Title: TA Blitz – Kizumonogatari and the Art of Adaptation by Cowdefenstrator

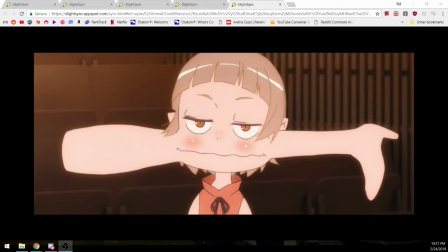[16:08]
And when you combine all together, you get like a really unique aesthetic and tone, like with the horror comedy stuff.
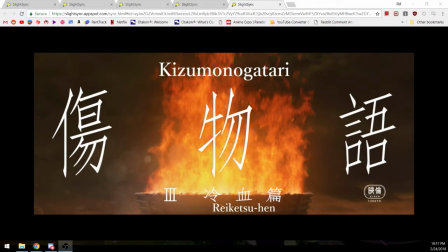[16:23]
Okay, part three, there's a lot to talk about here. And I don't think I'm going to be able to get to it all. But it's where everything sort of comes together um character motivations are revealed and expectations are flipped on its head their heads so
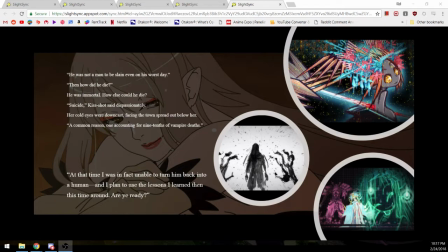[16:40]
the first scene i want to talk about is the the rooftop scene between uh his shot and aragi uh where they have um it's really uh well animated like the rest of the movie um and they sort of just talk about nothing like she just wants to talk
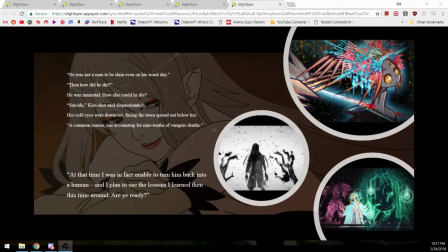[16:57]
because she hasn't had really a chance to in hundreds of years all she's done is fight people constantly and so the main plot thing here is there's a bit on her about her first servant Araagi being her second one that she's ever made and it's told in
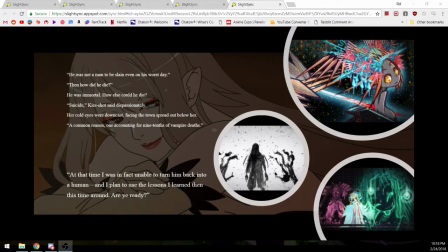[17:15]
like the visuals were drawn by Hajime Ueda who did most of I think most if not all of the monogatari eds visuals and some inserts and it's really distinctive style as you can see there and it fits really well with the story being told
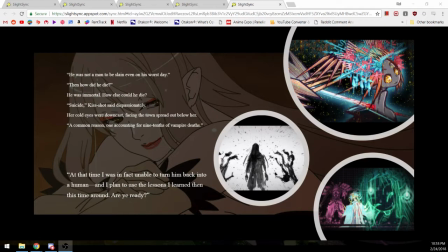[17:35]
and it's like we get a sort of dark storybook retelling of her past with that servant who committed suicide and we find out from her that that's a pretty common way for vampires to die
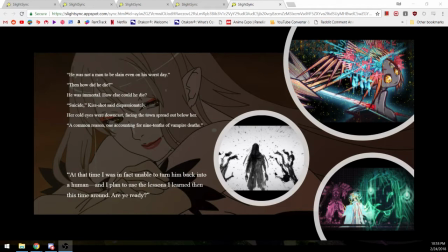[17:54]
and that that's a really important detail that the film actually doesn't go into very much the light novel goes a lot more into detail about the like suicide and and vampires and like the whole being immortal,
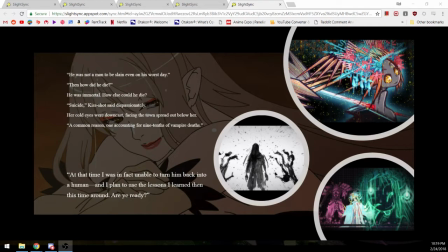[18:09]
boredom, things like that. I wish I had more time to talk about that or I researched it more, but that wasn't really the main topic here.
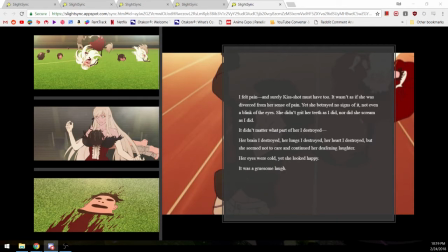[18:21]
And then this next one, just skip to the fight between Araragi and Kishat. This is really the highlight of this movie, I think. It's like a seven-minute segment where they just go all out. The only way two immortal glass cannons really can just regenerating their
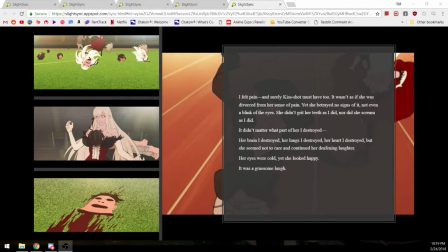[18:40]
body parts before they can even hit the ground like that top scene with the the heads and then this one I really like where she punches his his uh his face and the skin flies off um in the background here uh he's running away without a head and limbs
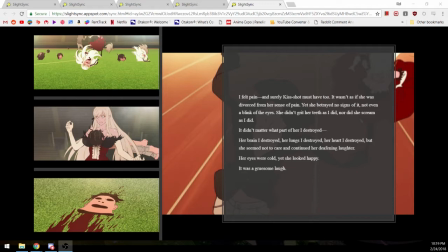[19:01]
it's just like really nice balance on that edge between horror and comedy and action comedy it's a really creative fight I don't think I've ever seen anything quite like it before so it's really fun too and I think that's more reflective of how Kishop used
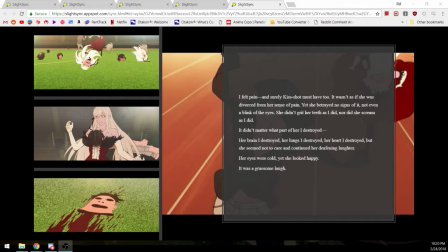[19:19]
the fight since she's never had to go all out in her hundreds of years of fighting and then this is like her letting loose sort of but But as we find out later, that's also not entirely the full story behind her reasoning.
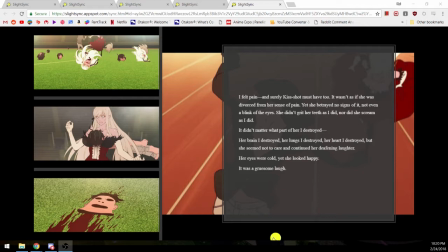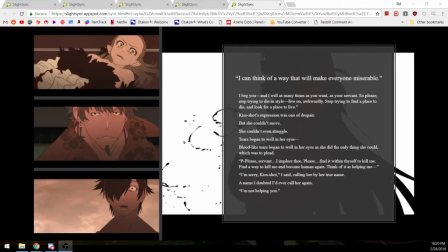[19:40]
And so with the aftermath of the fight, we find out her true motivation was to die all along. When Araragi found her, she was sort of chickening out.